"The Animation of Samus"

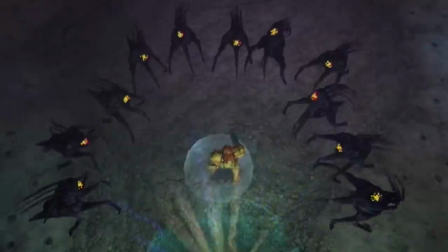Her vulnerability when first in Dark Aether is one of the few times we see her in this vaguely uneasy state,
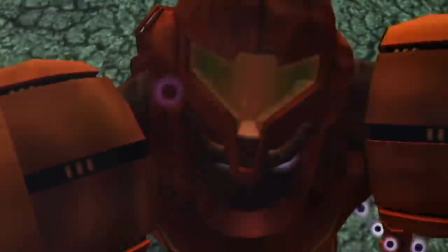and it heightens our own anticipation in what's to come.
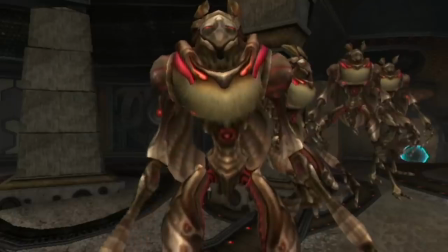We also see a bit more compassion, and we see that famous hand wave as she casually saves another planet while wiping out another species with no bother.
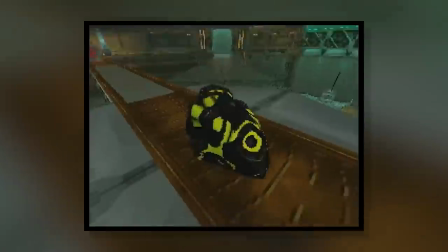Something to note by this point is that both Metroid Prime Hunters and Echoes featured multiplayer,
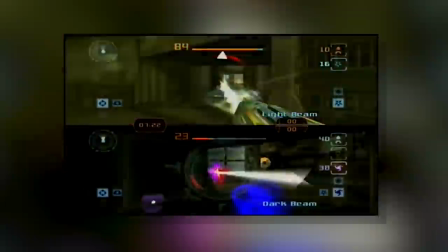and this meant you could see a full-bodied Samus running around in third person.
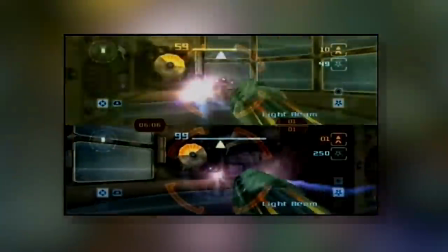Running was basically an extension of the small part we see when going into Morthal mode, but we see a lot more,
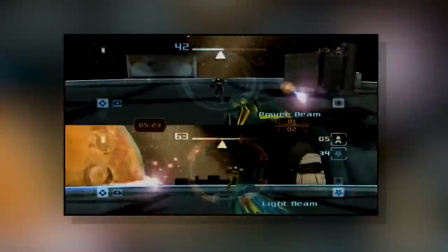such as reactions to being hit, and the fact her upper body can pivot and aim while moving in different directions.
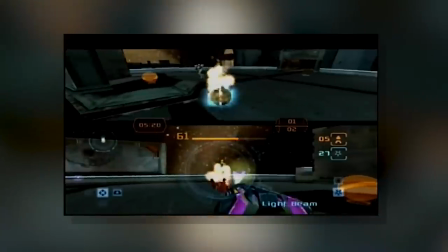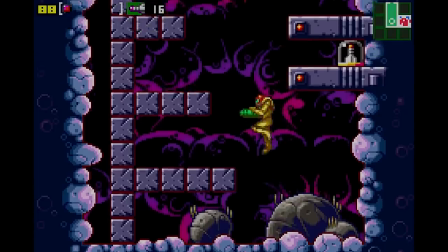Zero Mission is a remake of the original Metroid, and while everything seems to be carried over from fusion stylistically,
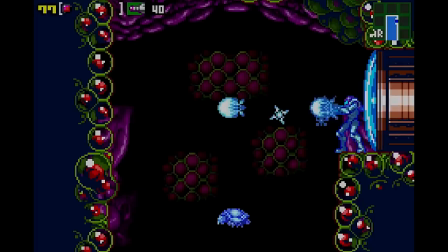we can see Samus holds her gun much higher now, properly aiming, steadying it from above again.
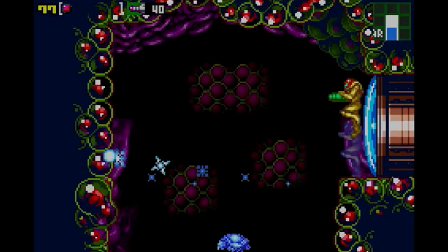The hunch is back, but now it seems to make more visual sense with the higher gun aim, as though she's actually concentrating.
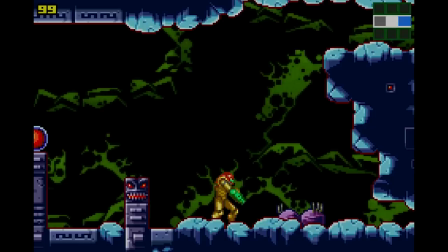Firing results in not only a kickback, but also this slight glow from the light of the gunshot itself, something which greatly adds to the effect of firing, I find.
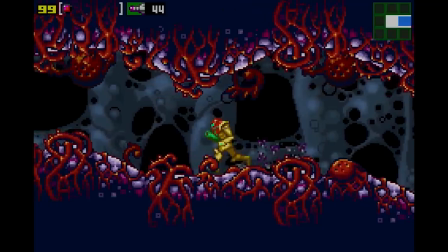The run cycle is faster now, resulting in more of a determined run than a casual jog.
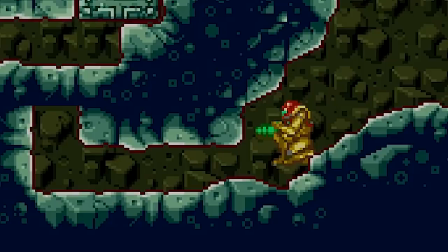The constant woodlouse ball returns, as does all the other good stuff from previously, like the smeary space jump.
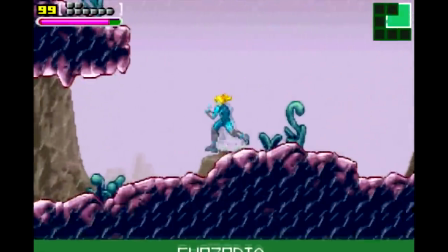There's nothing much new going on, other than Samus has a whole new post-game sequence without her suit, resulting in her having to crawl instead of morph-balling.
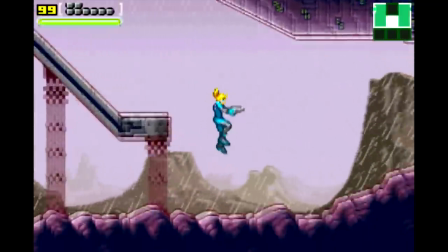We get some nice follow-through action with her ponytail as she moves.
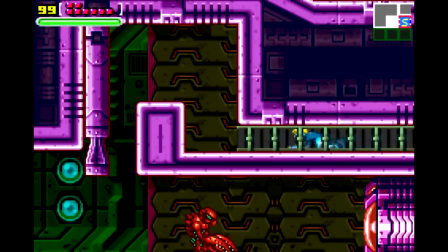This whole section emphasises her more vulnerable Samus, with her having to move in a more cumbersome way than she's used to, racking the tension up much higher than usual.
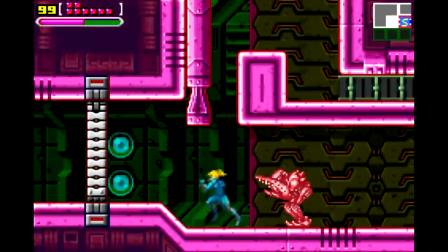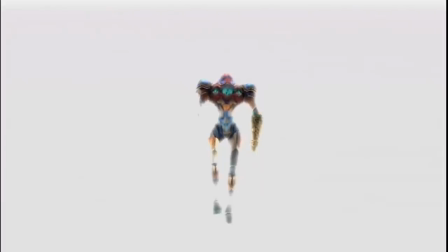So has much change come Metroid Prime 3, corruption. Not particularly.
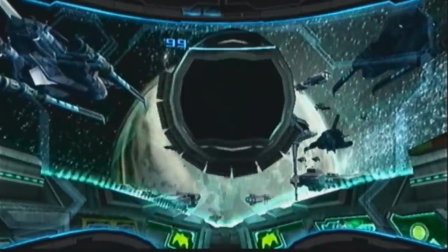I mean, motion controls are now a thing, and we're treated to more of Samus' left hand interacting with various tech, which is nice.
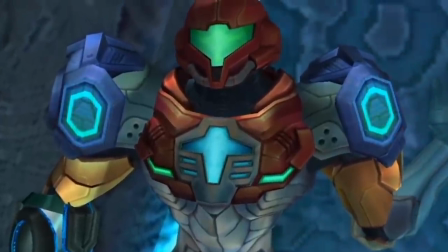It's a nice reminder that while she's this unstoppable walking tank,
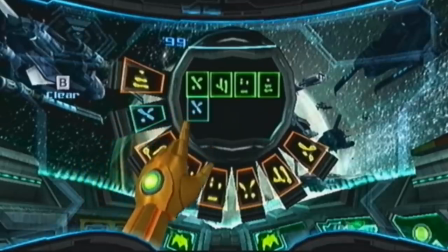she still has this dainty little hand that has this really delicate precision in touching things, I like it.
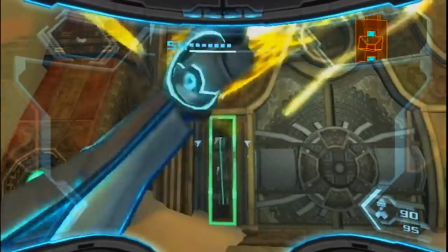Though I'm not sold on that motion of her ripping stuff with the gravel beam, looks a little laboured and unconvincing.
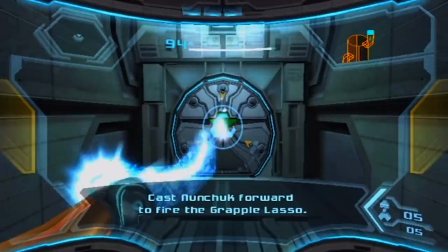The arc doesn't seem right, and there doesn't seem to be any anticipation in it, I don't know, I think it could be better.
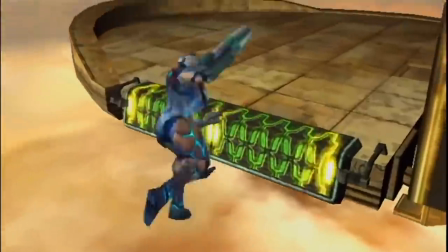We've got this sweet new animation for flipping up a ledge, Samus looking a bit more nimble here to what we're used to in Prime games.
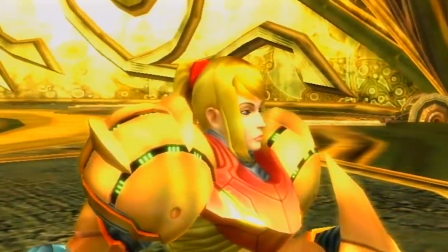And of course, we're shown more character animation in the cutscenes, where we see her acting a little more nonchalant,
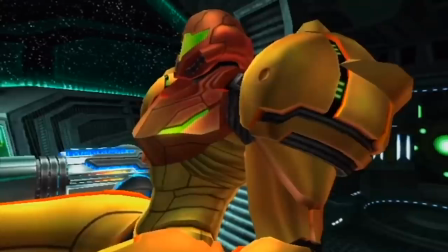like walking backwards before turning around, giving a thumbs up for wiping out another species and planet,
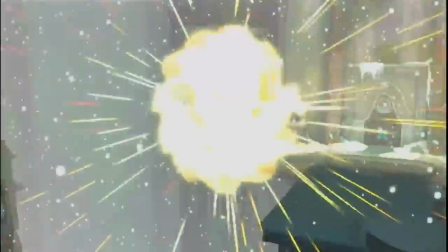you know, business as usual, and things like that which subtly build a bit more personality.
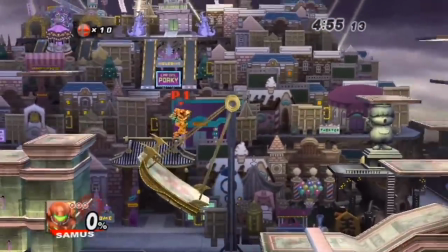Smash Bros. Brawl feels like more of the same from previous Smash games, not a bad thing obviously, but nothing seems to have transferred over from Smash into mainline, and vice versa.
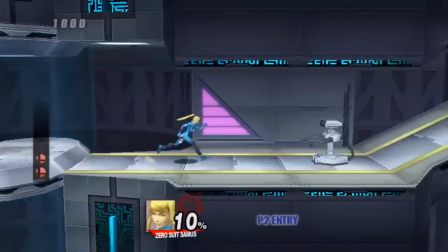Though we do see Zero Suit Samus, and can now see how much quicker she is without her actual suit weighing her down.
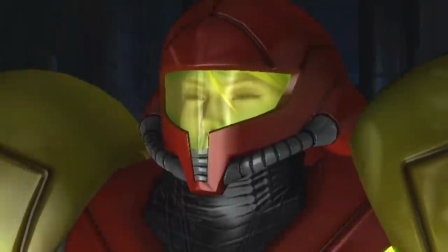Say what you like about Other M, and I have frequently,
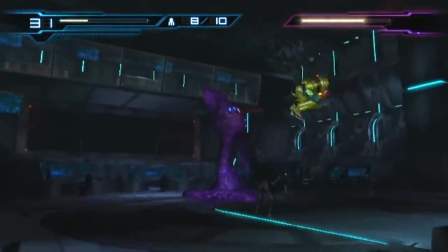but something it did really well was give Samus really dynamic movement of the likes we've not seen properly in her main games yet.
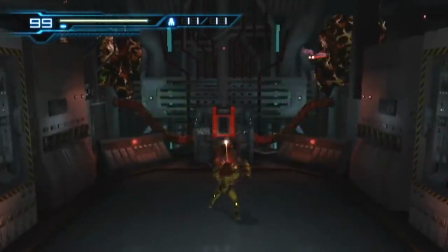Using a full 3d model like in her smash appearances,
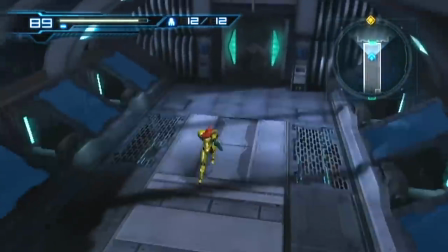we're now able to see Samus move at any angle, meaning she has to look interesting and convincing whichever way she's facing.
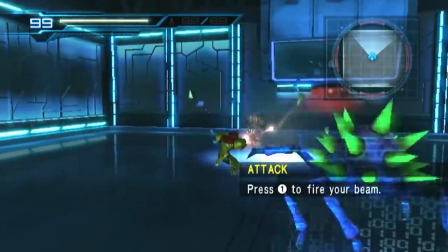And man, the animation in this game is great.
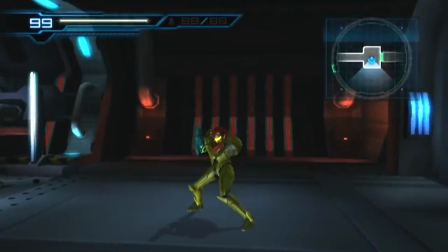When standing, Samus still holds her gun and has her feet ready to push off, but she's not on tiptoes or having her gun sticking forward.
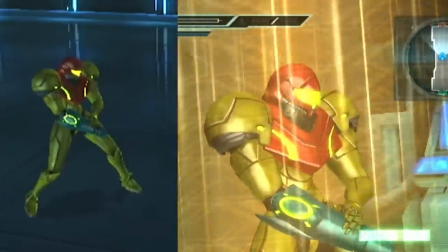She's got this kind of triangle shape going on, and ever so slightly brandishing her gun, pointing casually down.